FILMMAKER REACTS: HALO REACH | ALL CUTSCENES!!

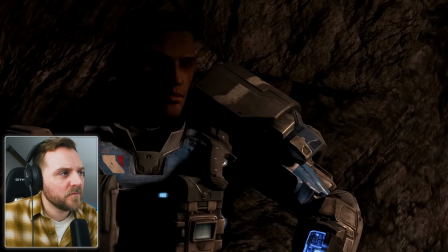That thing's crushing us and we're waiting for backup. They'll be backing up a graveyard. All our nukes are either out system or...
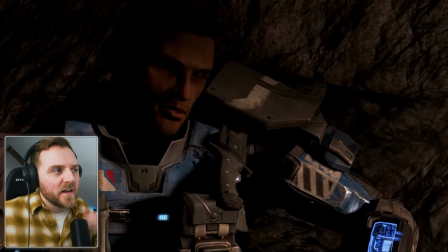Look at this. Low key, look.
You're preaching to the converted.
She even had like a Rembrandt triangle.
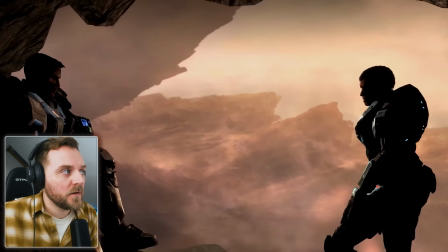Look at that.
You can say no. No. You don't even want to hear it? Fine, I'll hear it.
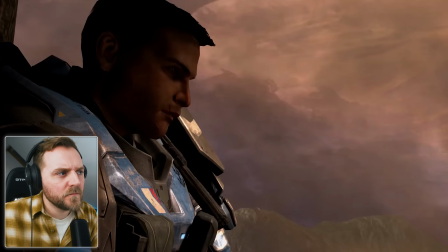Remember that accident a couple years back? Colony ship in route to Cygnus 700 dead vaguely a slip space drive malfunction, right?
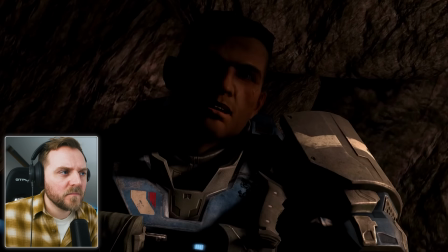Actually it worked fine The drive was mounted improperly after a service haul out when it fired it teleported half the ship to oblivion.
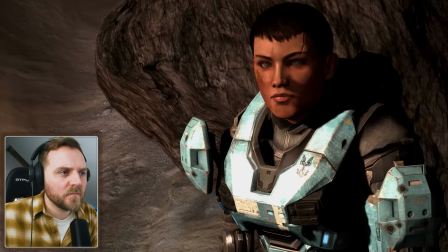This is relevant how
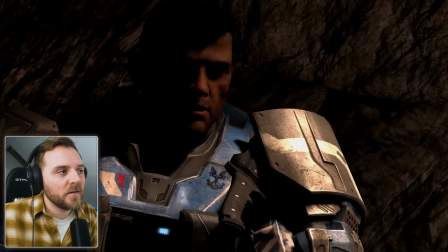Certain Covenant supercarrier could with some assistance suffer the same unfortunate accident
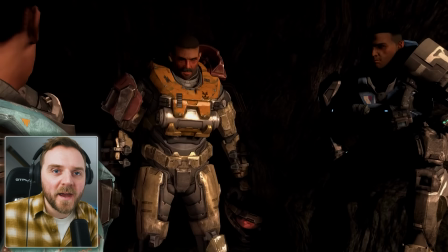She's a cat that's inspired not the word I would use Look how cinematic it looks because they're backlit.
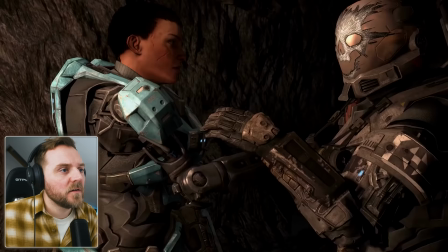Almost silhouetted. Ha!
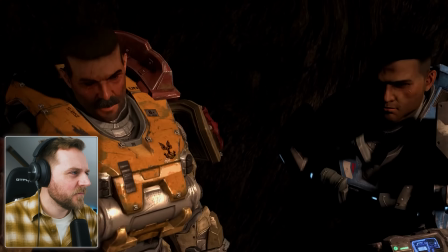How defensively it was.
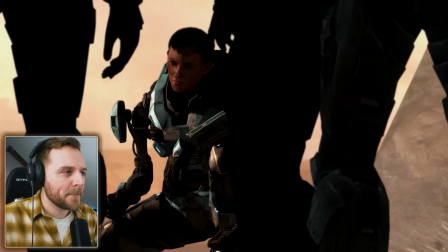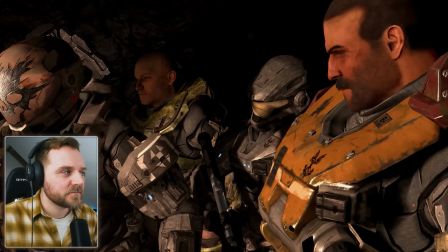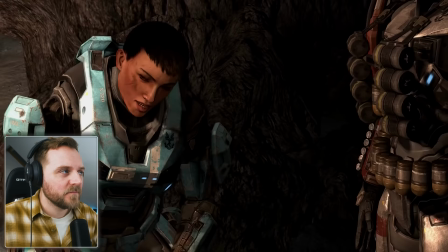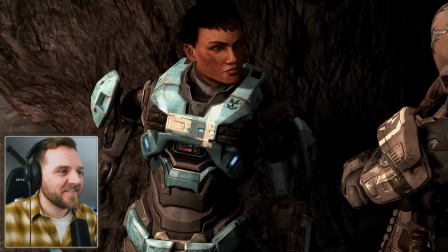thank you for sharing so all we need is orbit
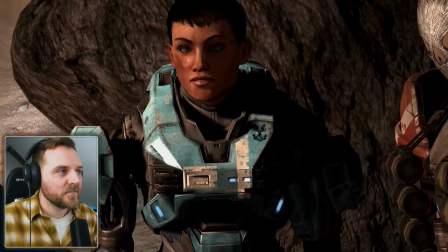capable transport in the single most expensive piece of equipment made my man as a soldier
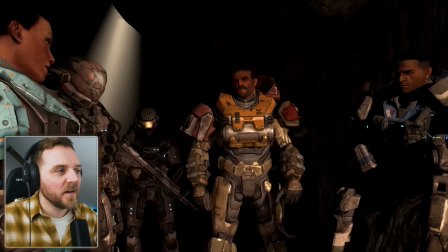in the field I couldn't possibly have access to those kinds of resources that said
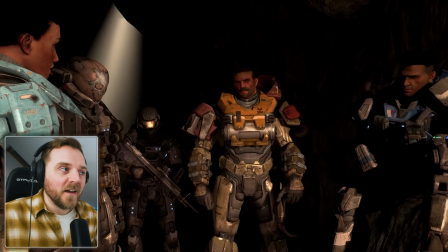a good place to look might be I don't know the newest non-existent
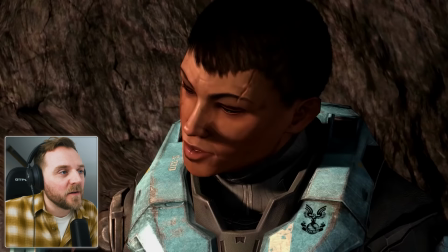launch site and the non-existent this team is also men it dismissed my three administrations as
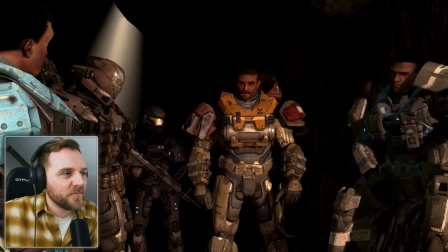preposterous rumour and in which our newest member was
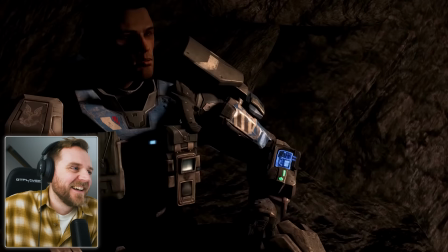certainly never a pilot it's scary all we need is a green light
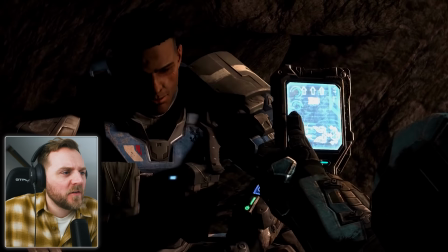from holland look with her you're the one asking him someone like oh should be way
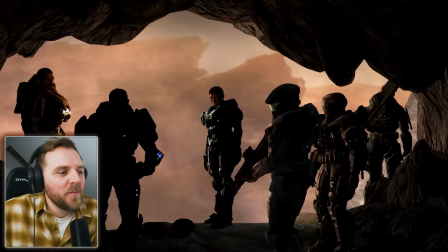up the ranks wonder
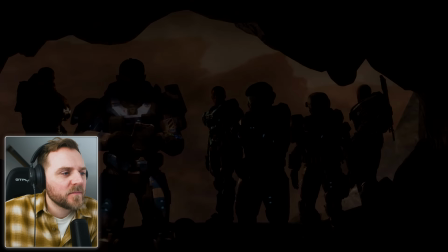what's keeping up why they kept her down well there's no way in hell he's clearly trouble what
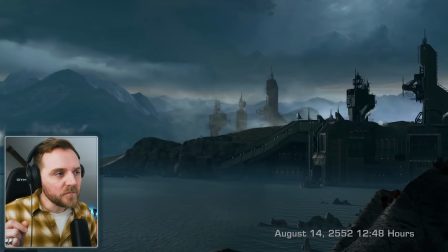i love about you i can understand what each character it does with such a little time that i've spent with them i understand the way it's going though and i know the
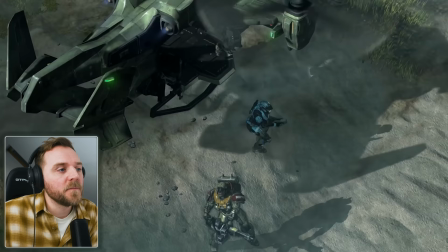history of uh reach makes me think a lot of them ain't going to come out of life
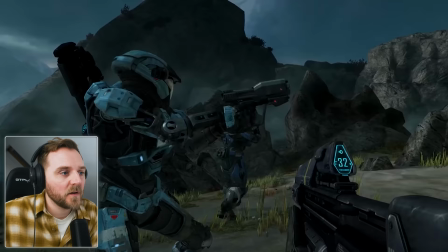they're about to do something you know these are the heroes that you that do something that actually saved a lot of people
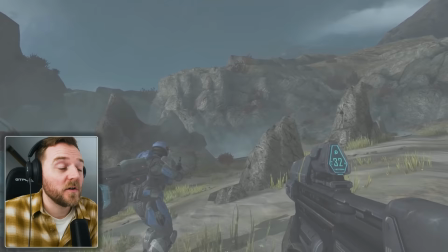that you never hear about and those stories are always difficult to when you
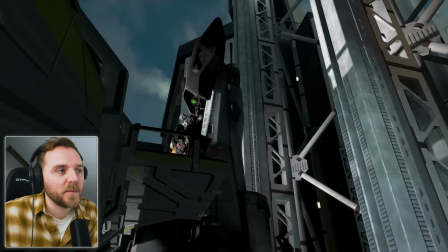lose someone always difficult to to
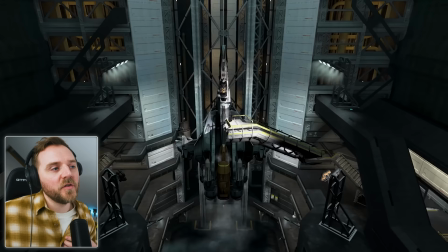you know to comprehend and be like oh you know they leave that last impression
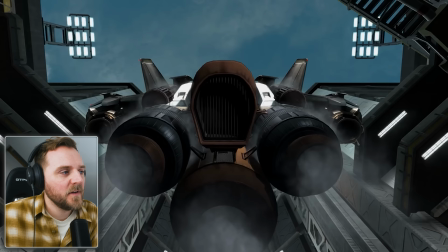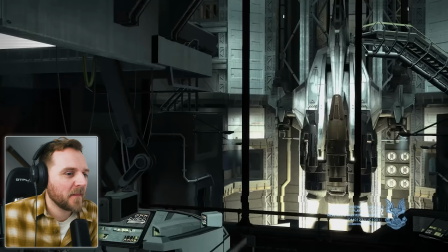that's smiley face on his thing random you
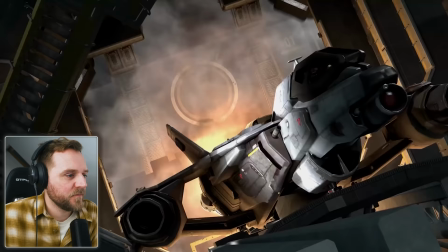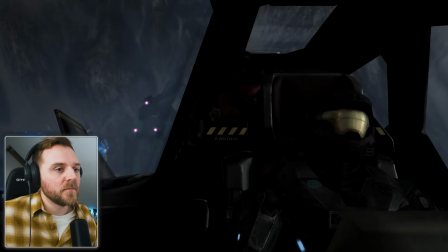know we're still we're still in that process of we've been we've had that foreshadowing image at the beginning does noble six survive
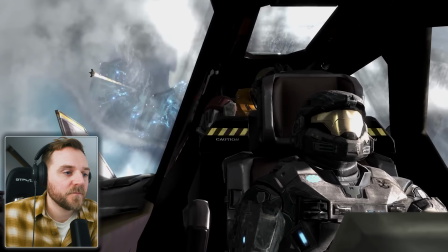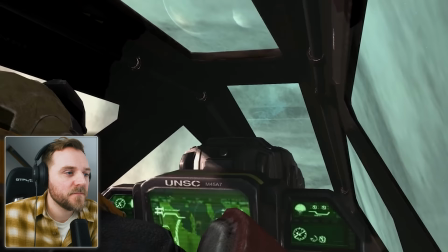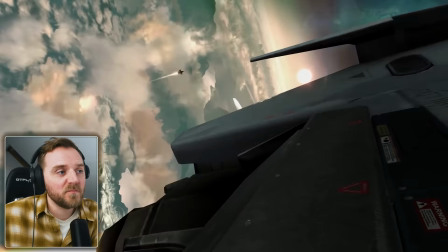the fact i've not heard of him other than this tells me
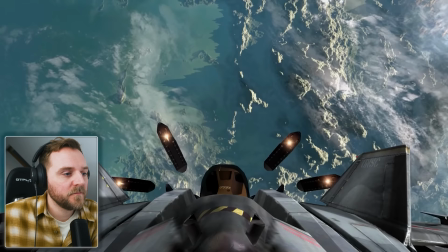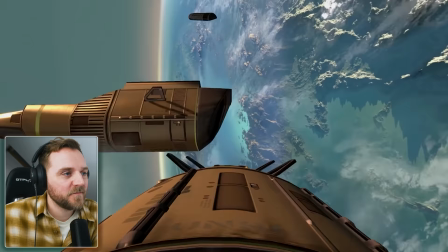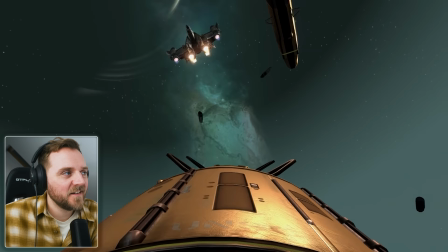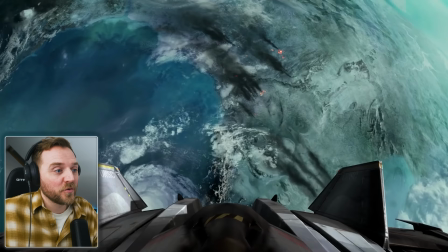look at that see our eyes went straight to that point because it was the brightest and whitest
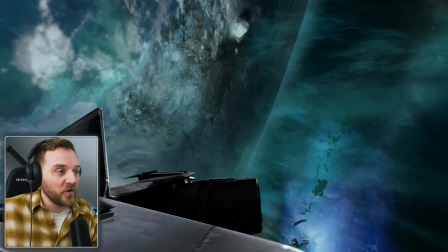light on screen so they and because we had been on that stuck on this rocket part for a while
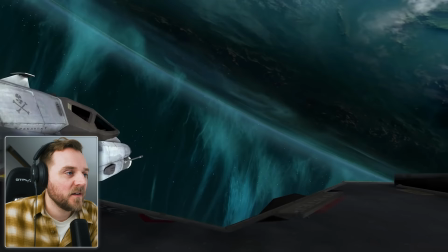we were looking for something that moved